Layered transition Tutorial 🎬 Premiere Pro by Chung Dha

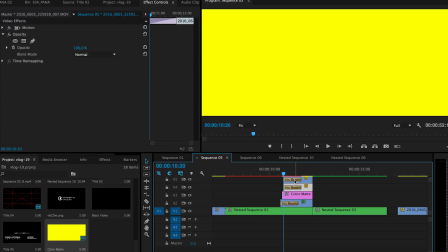can also make something really interesting by having four layers of difference of
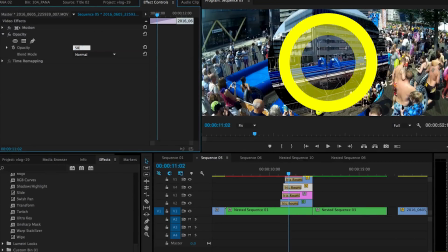the same transition with 50% like that.
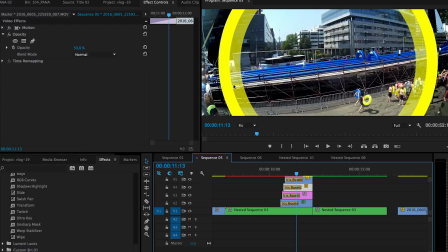So you have like multiple rings of different colors to make that transition more interesting.
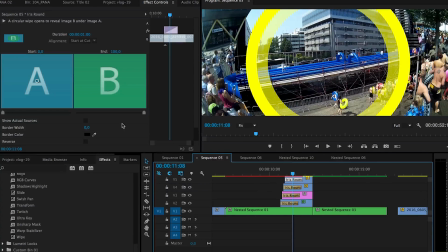And one thing you can also do is you
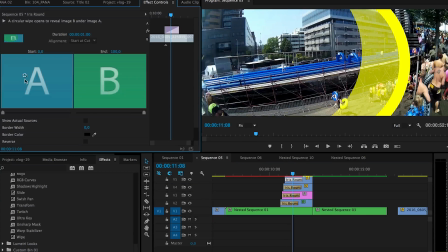can change where the rings are with the iris round.
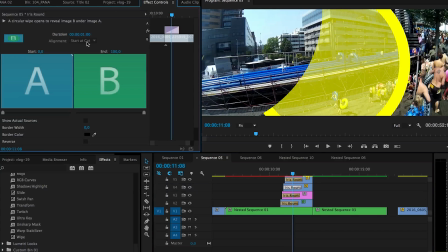You can actually drag each one to a different corner and
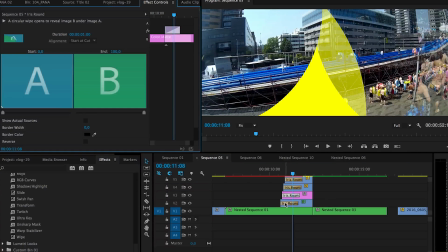actually causes a quite interesting transition.
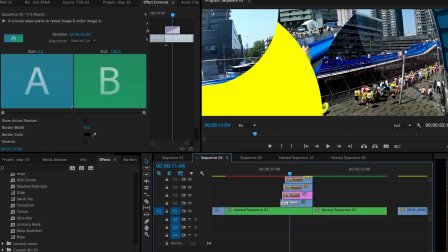So you can see all the circles coming out from different directions to
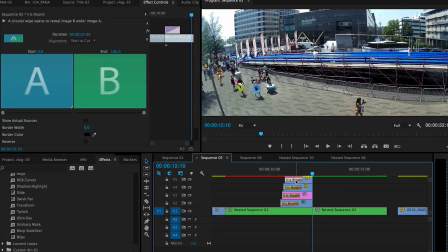make this transition. And the other one I do also like instead of using iris round is using wipe.
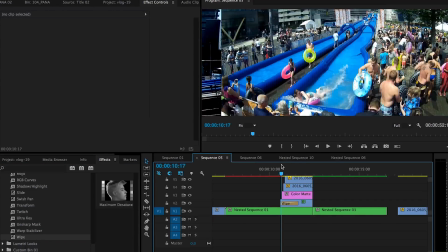Wipe is basically just simple wiping to one side.
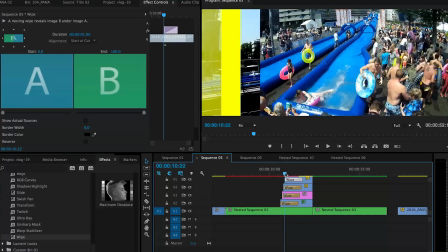So this is normal wipe.
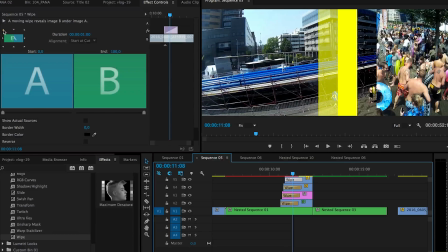Personally I find this vertical line not that interesting and most of the time I will choose the top
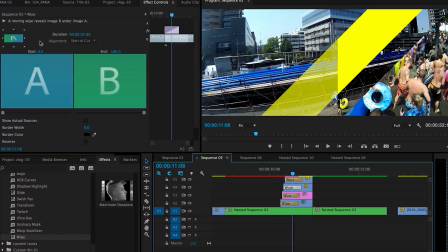left to make a diagonal line is slightly more interesting so
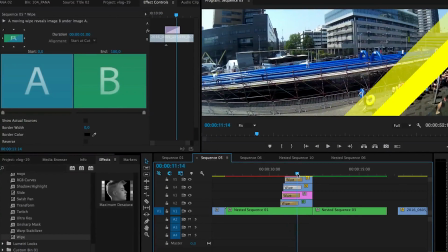that is that but of course you can also So you
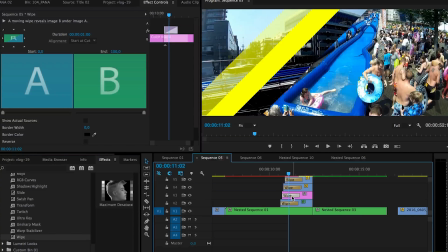choose each to have a different angle and
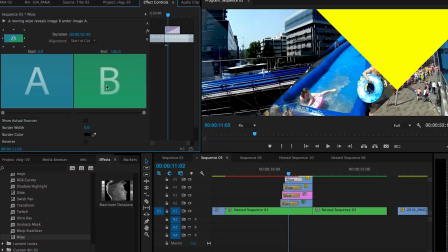just play around with getting a really interesting
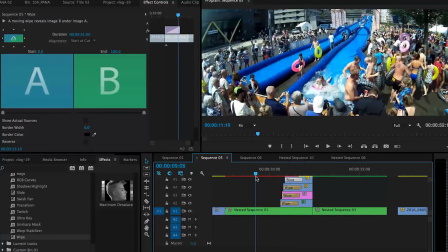transition that's really different than other
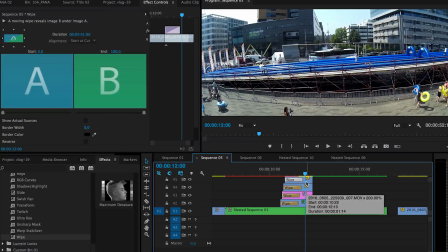transitions but it's made with the standard transitions and
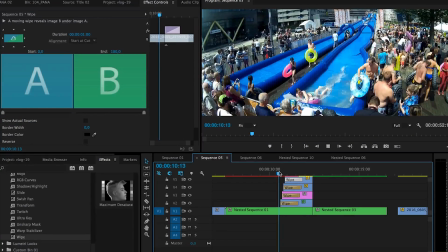it's not that heavy for your computer to actually play these transitions because
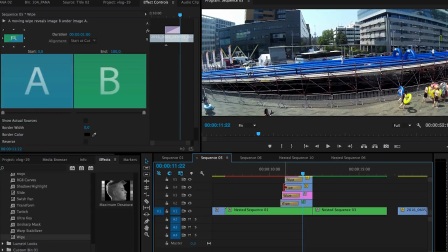they are made for being a transition. One thing you can also play with is the timing because it doesn't have to be the timing that its standards comes with.
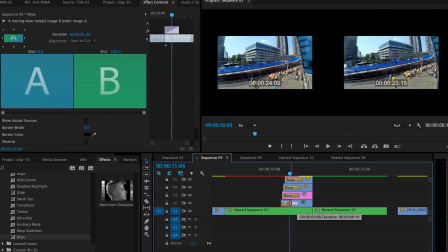You can actually make like this be faster and
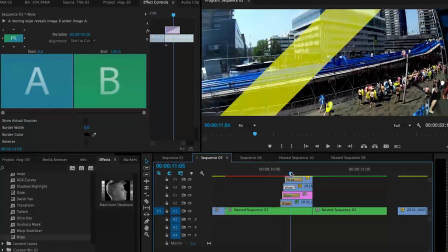maybe that one actually faster so they have a different
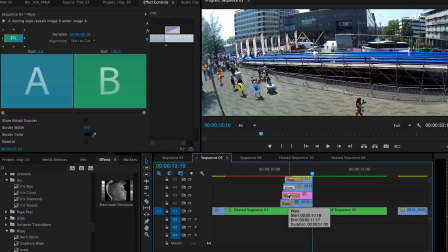speed when they transition in. So that was it showing you how to do multi-layered transitions.